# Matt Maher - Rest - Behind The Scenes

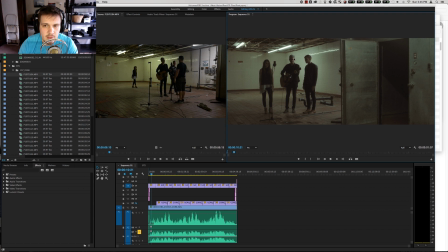have kind of a decent light being cast on matte some cool backlight in the background with natural leading lines coming into this corner an interesting foreground element with this big walk-in refrigerator and we position them my general rule of thumb is you always point the girl towards the light because she's gonna
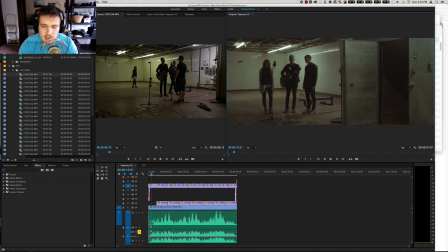get the softest most flattering light Matt goes in the middle because he's playing guitar so we kind of situated their overall orientation off that and then
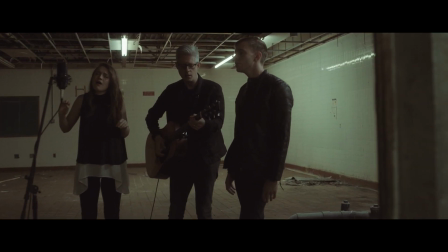you can let the guy just be silhouetted but girls generally it's not as cute to
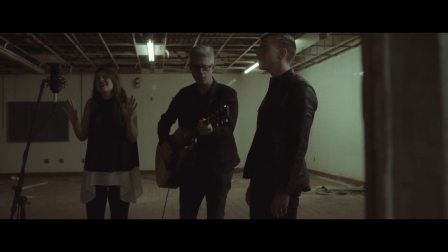silhouette girls so that was the thought on why they're here you
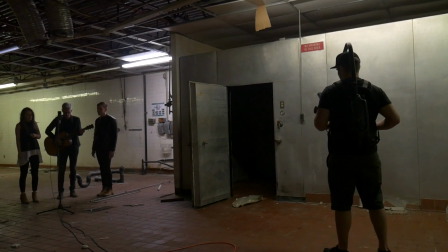know if we'd pushed them back some it wouldn't have been as contrasty you wouldn't have gotten as cool a shape of the light on their
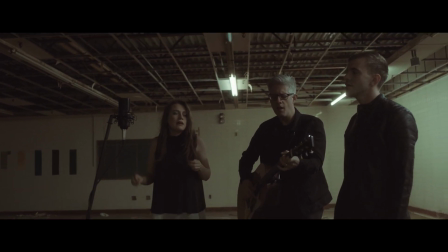face so we wanted to keep them out kind of in front of the lights for the most part um and if we'd pulled them out too far then
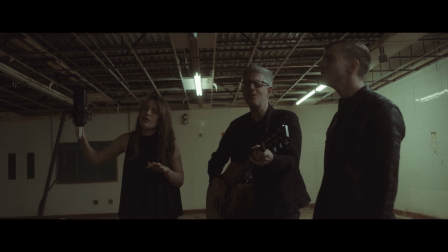there wouldn't have been any cool key light or anything so this was the spot we were in
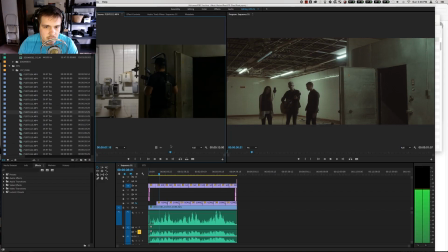um after that it's mainly just camera movement and taking
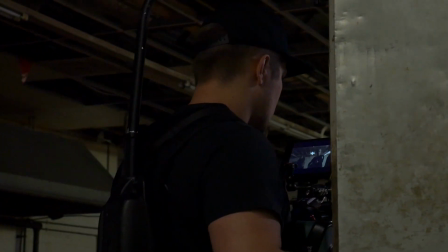it slow and easy and letting the song play out and kind of finding the shots as they go and trying not to step on anything that
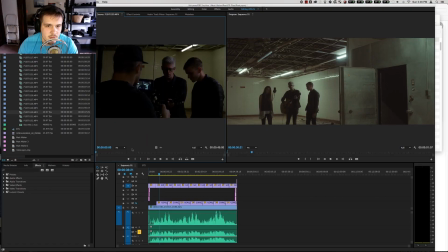makes noise or will give you a horrible disease in this room but it worked out really well so I'm
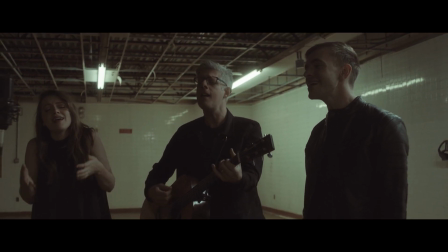super thankful for the opportunity to get to work with these guys and just wanted to give you guys a little insight into how we got this look if you have any questions feel free
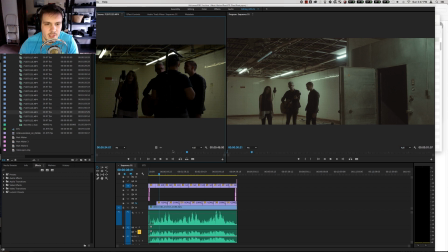to comment below and let me know thanks so much Bye.